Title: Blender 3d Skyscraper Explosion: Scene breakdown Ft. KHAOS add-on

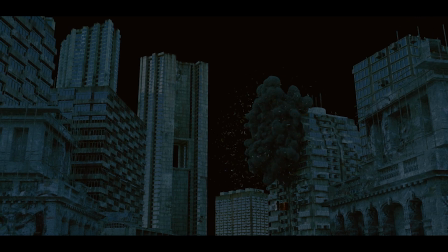(0:05)
What's up guys, it's Brad from Light Architect here.
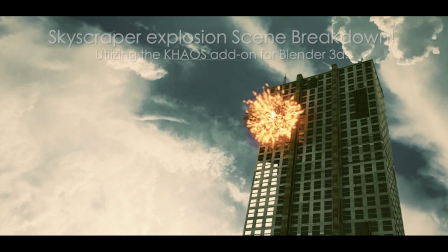(0:07)
Today I'm going to be doing a scene breakdown of our recently uploaded skyscraper explosion utilizing the chaos add-on for Blender 3D.
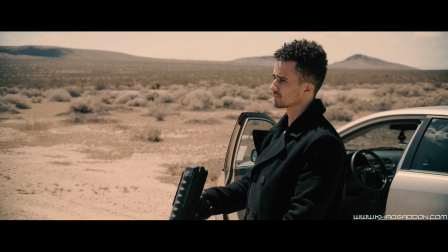(0:14)
I will be doing a more detailed tutorial showing you how you can fracture a skyscraper and then create the explosion utilizing the chaos add-on in the future,
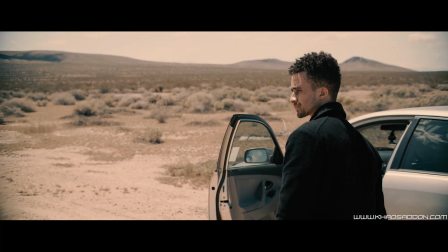(0:22)
but for this specific video this will just be more of a scene breakdown showing the basic concepts on how I made this explosion utilizing chaos
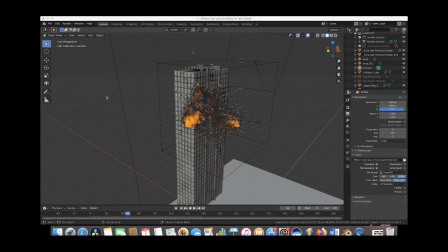(0:30)
inside a blender anyways guys let's get started here we are inside a blender and this is our scene here as you can see we have a pretty nice fire and smoke explosion
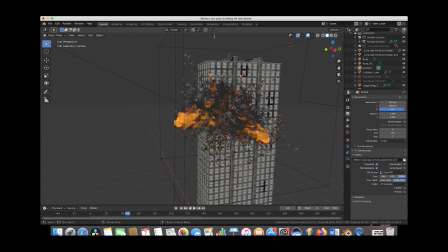(0:39)
here with several debris fields blasting out these concrete particles that we've added using the concrete checkbox here under chaos and yeah i'll just go through it piece by piece and show you kind of the concepts behind building this so first i will go ahead and disable the concrete debris particle
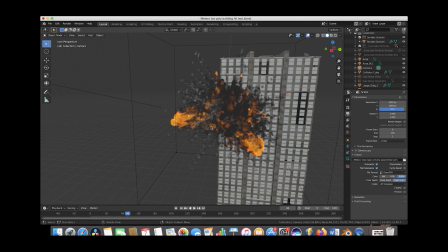(0:55)
systems here that we added and we'll just go ahead and talk about the smoke and fire explosion first so i'll go ahead and select
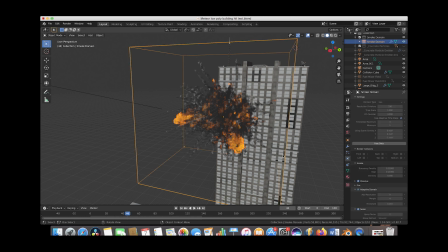(1:04)
the smoke domain here this smoke domain was imported with the chaos add-on however we did change a few of the settings here we changed the resolution divisions to 330 and then we we checked the dissolve check box for the smoke and then put the time for 320 frames we also used the
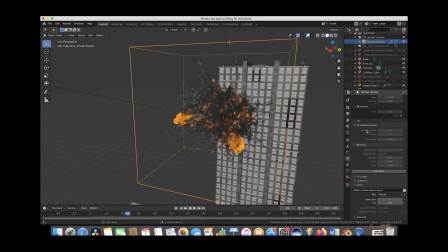(1:22)
adaptive domain feature here just so we could get a little bit faster bake. Under the fire tab here we decreased the reaction speed to 0.2 to get that fuel to burn off a little bit slower and create that gasoline style fiery result.
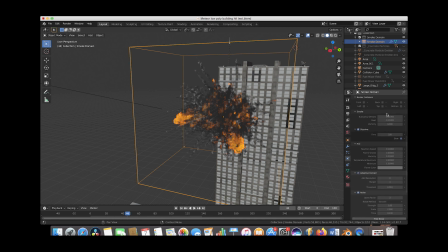(1:37)
Then under the smoke setting here we increased the buoyancy density to 0.15 and then the heat to 0.15 as well to just to get some of the smoke and fire to drift upwards throughout the course of our explosion.
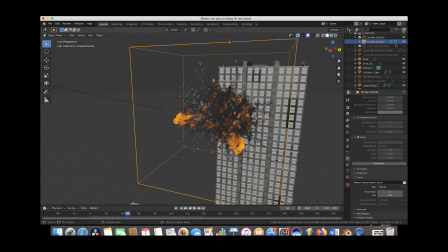(1:49)
Then we've also baked our high resolution noise on top of our original base mesh as I've shown you in the previous videos with an up res factor of two, strength at one, scale at two, and then the time at point one.
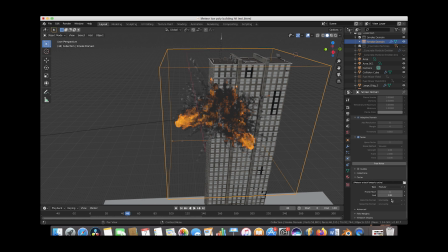(2:01)
And yeah, we baked out the simulation from frame one to 138 just for around a five second animation.
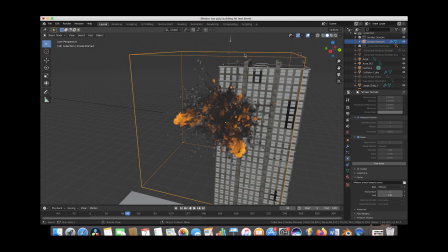(2:09)
All right, so now that we've gone through the smoke domain settings, let's go ahead and go through the chaos operators and particle systems that create this base mesh for the explosion. So we'll go ahead and select the domain here. While the domain cube is selected here. We'll just go up here and we'll just deselect it in the viewport so we can just look at the particles by themselves.
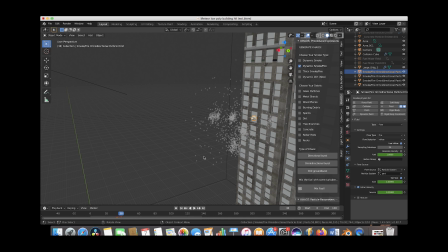(2:28)
All right so in order to create this explosion I've used four chaos operators here. All four of them are the omnidirectional burst blasting particles out in all directions but we've adjusted their particle systems in different ways in order to get a more unique and organic result. So I'll go ahead and just deselect some of these here so we can start from scratch.
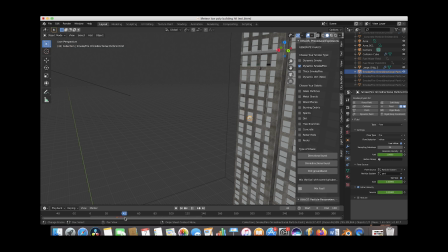(2:48)
And the first thing that I added to our scene here was just a very basic circular omnidirectional burst here that just blasts out a very uniform explosion in all directions. And this is essentially just our base fire to get that initial impact.
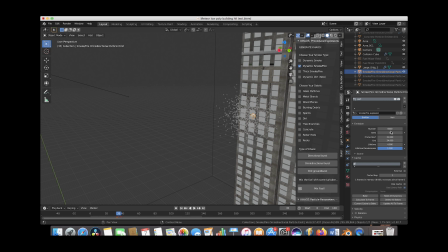(3:03)
And if we go to the particle system tab here, we can see that we have 6,000 particles and then a lifetime of force. So a pretty quick explosion here for that first operator that we added. And let's go ahead and deselect the first operator here and focus on the second one really quick.
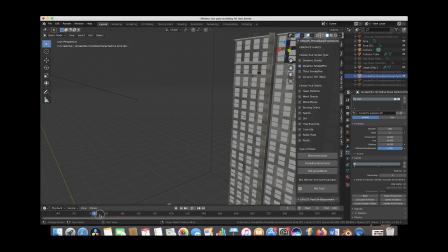(3:19)
And if we scroll through our timeline here, we can actually play through it. And as you can see here, our second operator is just blasting out a smaller amount of particles, but with a longer lifetime.
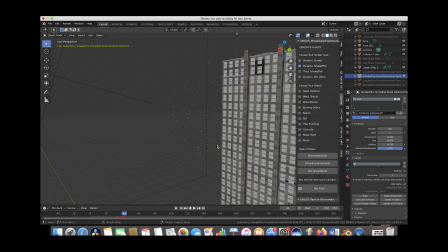(3:33)
So these are kind of our tracer particles that are just blasting out past the initial explosion and creating those smaller smoke trails to kind of create those debris smoke fields blasting out from the initial gasoline style blast. So that's what the second operator was here. As you can see, if we zoom in,
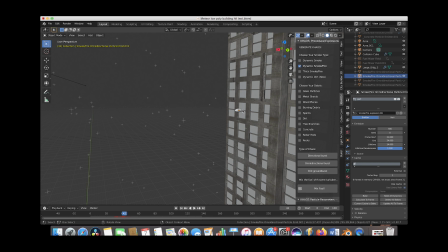(3:51)
we've actually scaled our omnidirectional burst operator here on the x-axis here so that the particles blast more outward away from the building. And then of course, as I said before, we have our lifetime of these particles at 14 so that they live a little bit longer and create that debris style effect. All right.